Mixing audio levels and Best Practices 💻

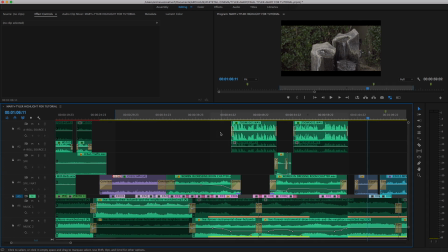This approach is pretty universal, but there are a few tips to ensure this happens smoothly every time.
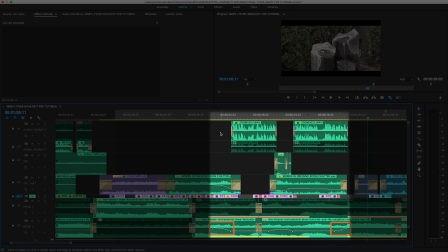First of all, you'll notice that the keyframing at either end has 3 breakpoints instead of 2, giving it a slightly more parabolic shape.
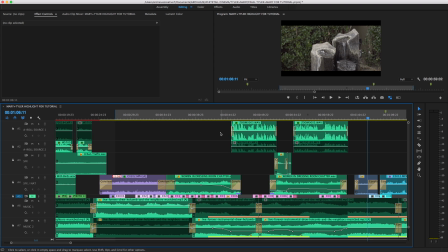This results in a much smoother sound and gain adjustment than a linear one, making the overall transition from music to source audio less noticeable.
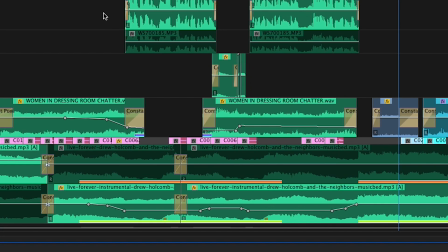Now, I know that Premiere also allows the option to add Bezier curves to automation, but I'm just used to this approach and find it gets the job done just as well. Secondly, you'll notice that in the space between source audio clips, the music comes up to a level somewhat less than full volume. This keeps the viewer's attention focused on the speaker, while keeping the negative space sounding full sonically.
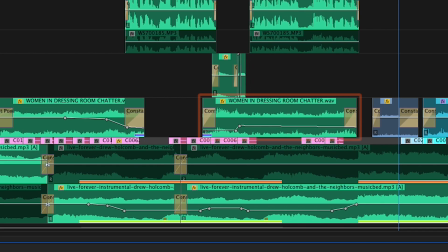There's also a hairspray sound effect added here, and the women in the dressing room ambience comes back to help build the space. Let's check out this chunk again with fresh ears.
Mary was our third child, which means that the house was never quiet after she was born.
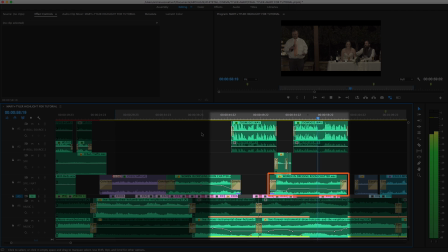Our three kids are all fans of WWE, and I'm pretty sure they were rehearsing for that when they were kids.
A couple of other bonus details you might have noticed. When the dressing room ambience comes back in, we start with a laugh, almost as if they're laughing at the father of the bride's joke.
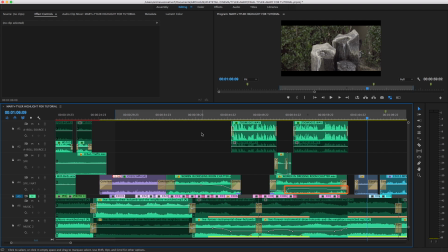Also, you'll notice that the overall level of the sound effect drops slightly over the course of the clip, helping to set us up for the scene change to follow.
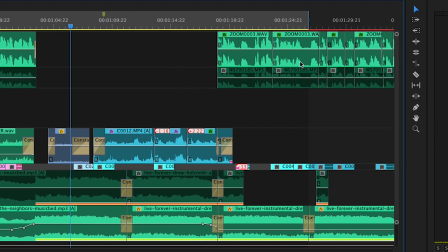Now let's listen to this last little bit.
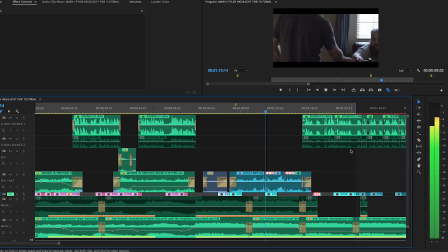David? Nice. I made these, just to let you know. Did you really?
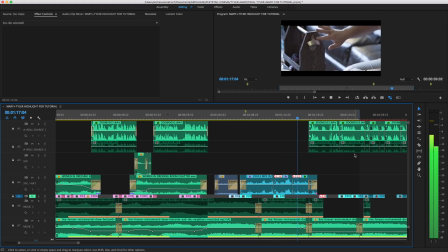I like the choice of the, like brushed. Family's very important to me, and I've got to know Tyler hanging out, family events, get-togethers.
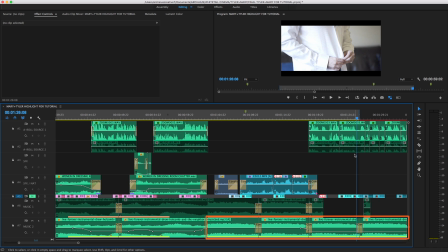You'll notice that in addition to having the instrumental track continue rather than switching back to the lyrical, since this natural audio involves speaking, I've raised the level of the natural audio so that the fountain and dialogue are heard clearly,
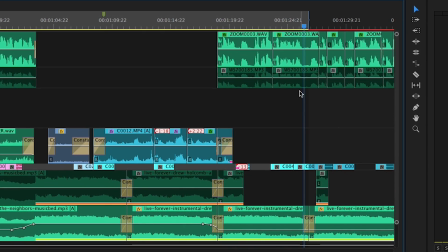but not so much that it's at the same level of the source audio. This helps the viewer stay focused on the action in addition to the dialogue that's happening. And of course the music level drops back down when the father of the bride starts speaking again. Let's hear it again.
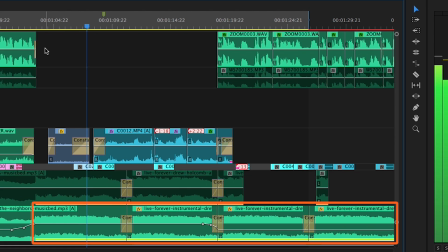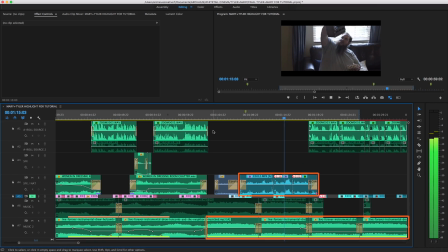David? Nice. I made these, just to let you know. Did you really? I like the choice of the, like brushed. Family's very important to me, and I've got to know Tyler hanging out, family events, get-togethers.
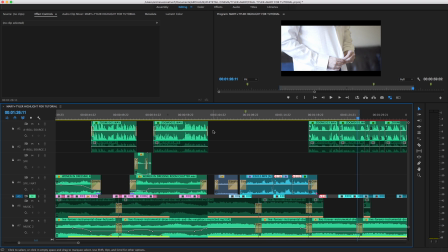Now, one more note on music levels. Depending on the style of track, your volume adjustments may need to be more substantial to ensure that the source audio is still heard clearly. The adjustments that I've made with this track are more subtle, around -4 dB or so, since it's a more laid-back track.
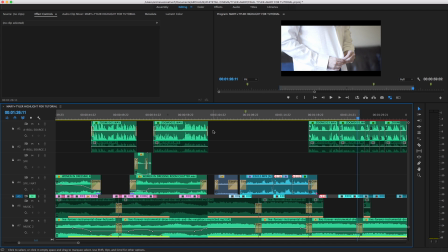But with higher energy tracks, you might need to turn the track down by -10, -12, maybe even -20 dB sometimes. In all cases, just make sure it's whatever the track needs to be adjusted by so that the source audio is heard clearly, and make sure your fades happen gradually so that the transitions don't feel jumpy. Thanks for joining me on this mix level balancing journey.
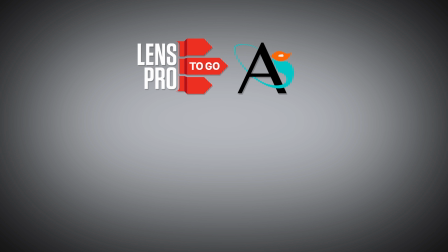If you have any questions or suggestions about other audio topics you would like to see covered, please leave them in the comments below. See you in the next one.